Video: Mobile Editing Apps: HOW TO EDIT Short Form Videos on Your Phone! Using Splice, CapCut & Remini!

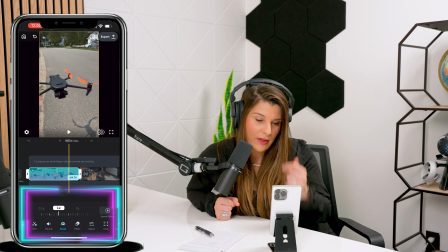[4:08]
bottom. You have your trim, volume, speed, filters, adjust, crop, all of those different things. So I'm gonna actually hit the speed and I'm gonna speed that up just a little bit.
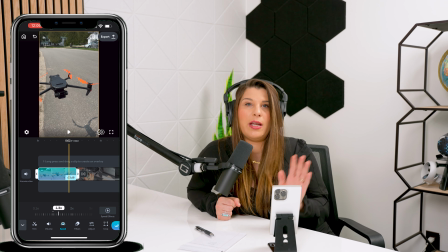[4:17]
And again, this is just all like creative. This is what you want for that content. You really get to utilize your creative juices and create something that you love.
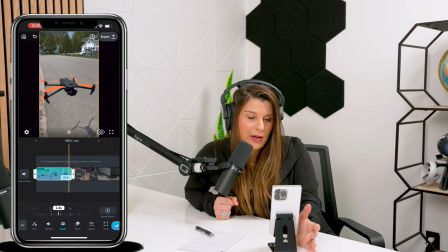[4:26]
So I sped that up a little bit. I love how that looks right there at the 1.4, so we're gonna keep that.
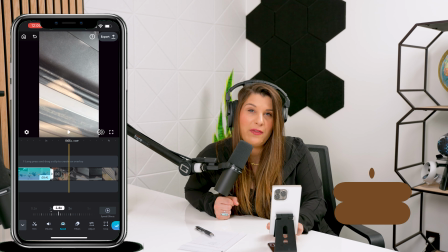[4:31]
And then here, I did notice this is a really crappy video that I had uploaded, so I'm gonna actually go ahead and delete that second video.
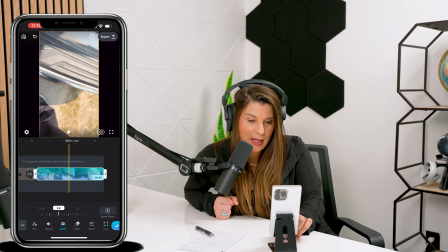[4:39]
So in order to delete a video out of the track, you click on it. When it highlights blue, then you'll see the different window that pops up.
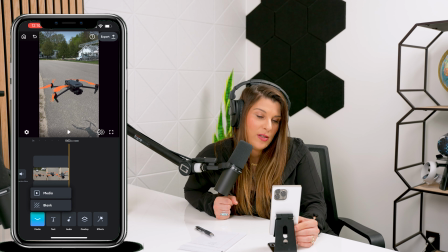[4:46]
I'm gonna just hit delete. So I'm actually gonna go in and import a new media. So go down to the bottom menu bar, and then you're gonna click on media.
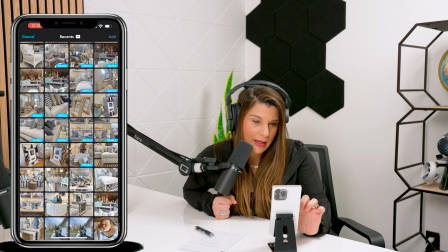[4:54]
Click on media again, and I'm gonna go back and import another video.
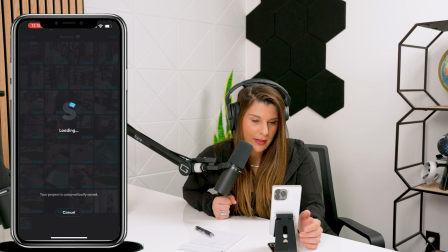[5:01]
So we can do that one. All right. So now that I have my new video imported, you can see that.
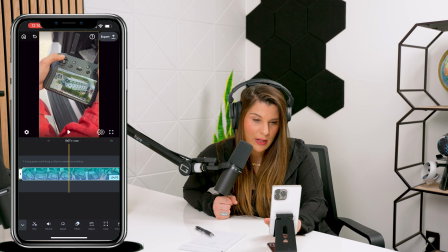[5:09]
I'm gonna now trim that second video down to what I would like. So let's go about there.
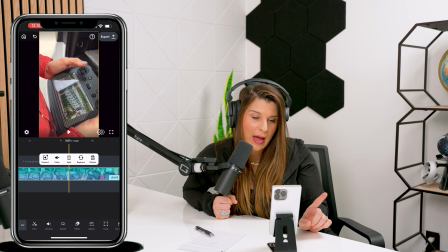[5:17]
And then in an easier way too, instead of dragging it back and forth, you can actually split your video, which is a really nice feature as well. So I'm gonna go right to where I want to split that video and I'll delete the rest of it.
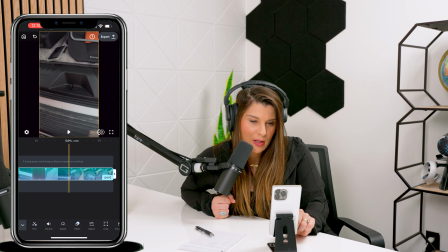[5:29]
Let me just double check here. Yeah, so we're gonna go about here and I'm gonna click on the thing, make sure it's highlighted blue, then I'm gonna hit split.
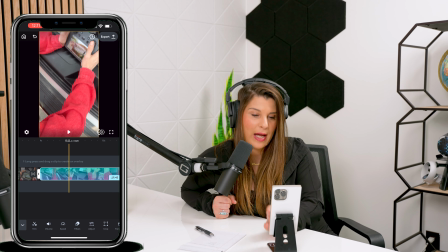[5:38]
So now what I can do is go to, now that it split that video into two, I can reselect the second part of that video and I can delete that.
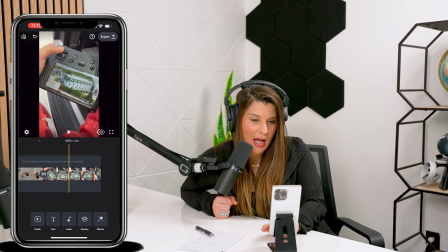[5:45]
And now I'm left with an 8-second track here. That is something that I am happy with. Okay, so now I'm gonna go through again and I'm just gonna find that perfect spot.
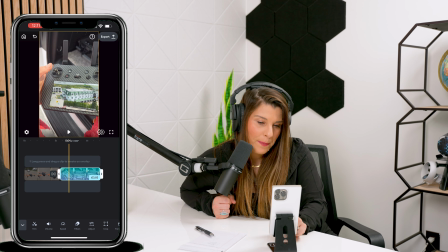[5:56]
I'm gonna shorten that just a little bit. Perfect.
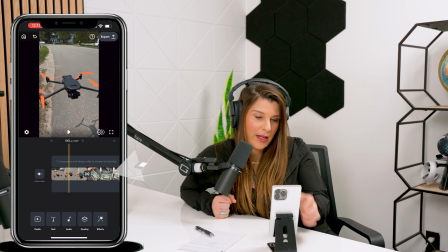[6:01]
Okay, so now I'm gonna show you how to do a couple different things. So we can add text, which is down at the bottom on that menu bar.
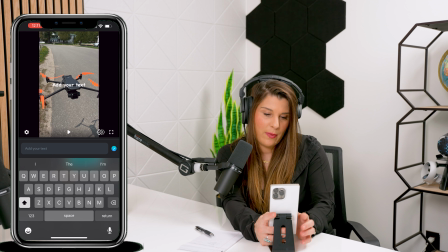[6:07]
I'm gonna hit text again. And I am going to type in, just say, a day in the life.
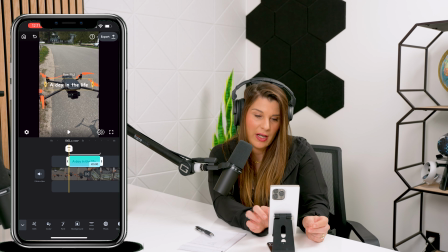[6:16]
Okay, so now you see how my text is not aligned with the first video. In order to move that over again, it's the same thing as the other track.
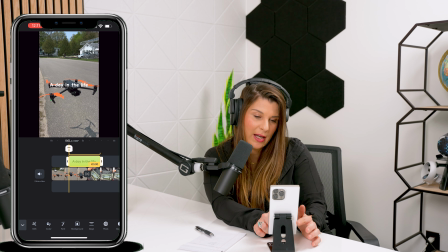[6:24]
You're going to select it, make sure it's highlighted blue, and then drag it over to the left.
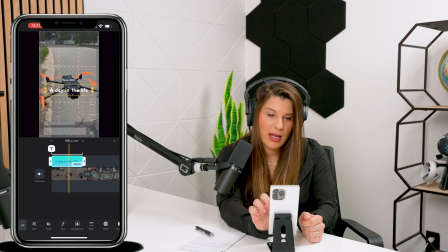[6:28]
So once you do that, you can actually move your text wherever you want it in the video. I always like to have mine in the middle pretty much 90% of the time.
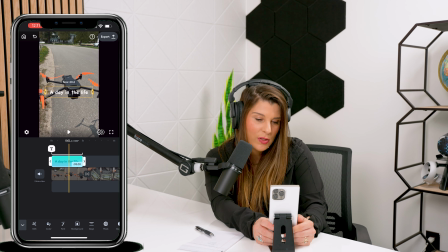[6:37]
So I'm gonna leave that right there. I'm also gonna show you how you can edit your font.
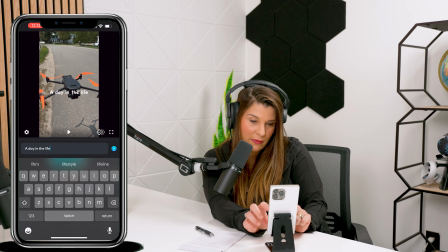[6:41]
So you can edit what you have for your verbiage here.
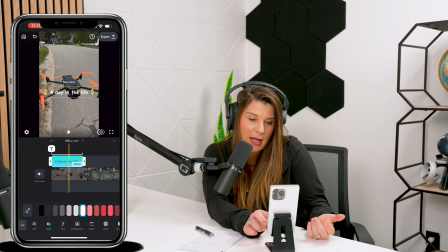[6:46]
Down at the bottom, you can change your color. I always like white unless you just have something a little bit different, but white is my favorite.
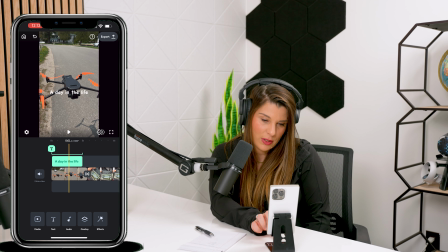[6:55]
Then I'm gonna reselect that.
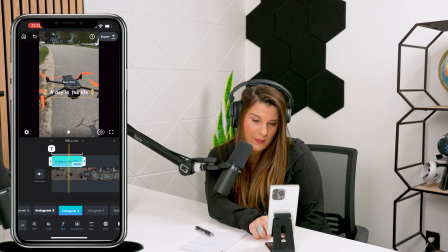[6:59]
Then you have your font selection, so you can utilize any of the different font selections that they have here available to you. I personally like something just a little bit classic, so I'm gonna do TikTok too.
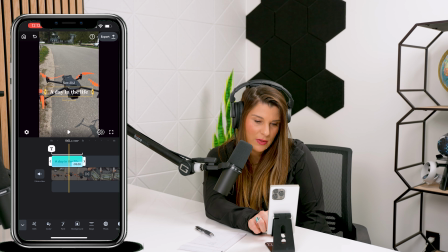[7:14]
And then you can actually do something else, and I'm gonna add a background color here. So you can pick any of the colors in the background, and let's just do like a blue,
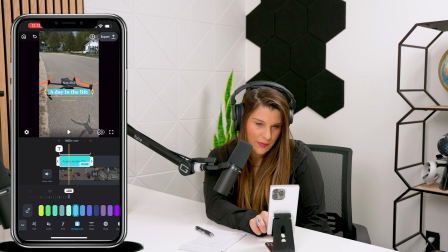[7:27]
accents the orange, and there you have it. So that is how you can edit your text and get it the way you want it.
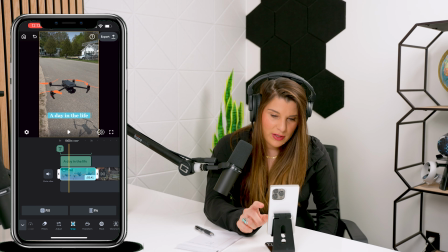[7:34]
So now that it actually covers up the drone, I'm gonna move that down a little bit. Well, now you have your text in there, and I'm gonna show you how to do a couple other things.
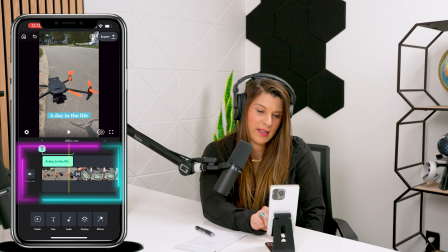[7:43]
So you can then go to the little infinity sign. That is where your video ends, like we touched on previously.
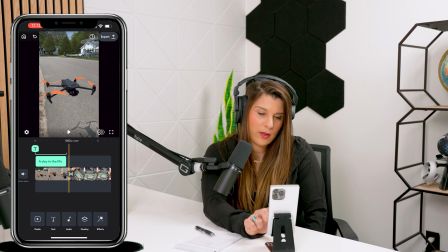[7:49]
But what you can do with that is you can add transitions. So depending on your editing style, what you like, what you wanna present to your audience, there's a bunch of different creative transitions that you can use.
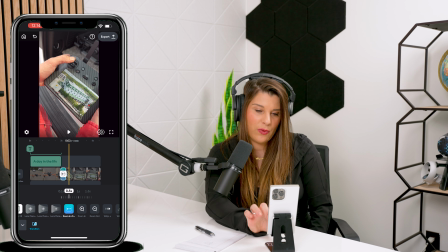[8:00]
I'm gonna show you one of my favorite. It's the zoom in and out. And that just gives you a nice, very clean transition into your next video.
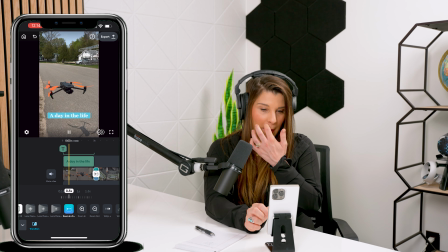[8:08]
And I'm gonna go ahead and rewatch that here. Make sure that it is the way that I want it.
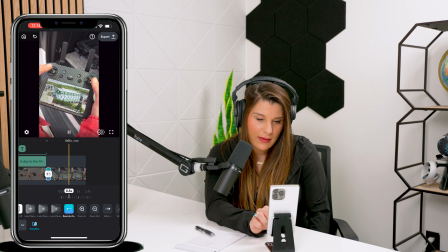[8:13]
Perfect. And then we have our second video here.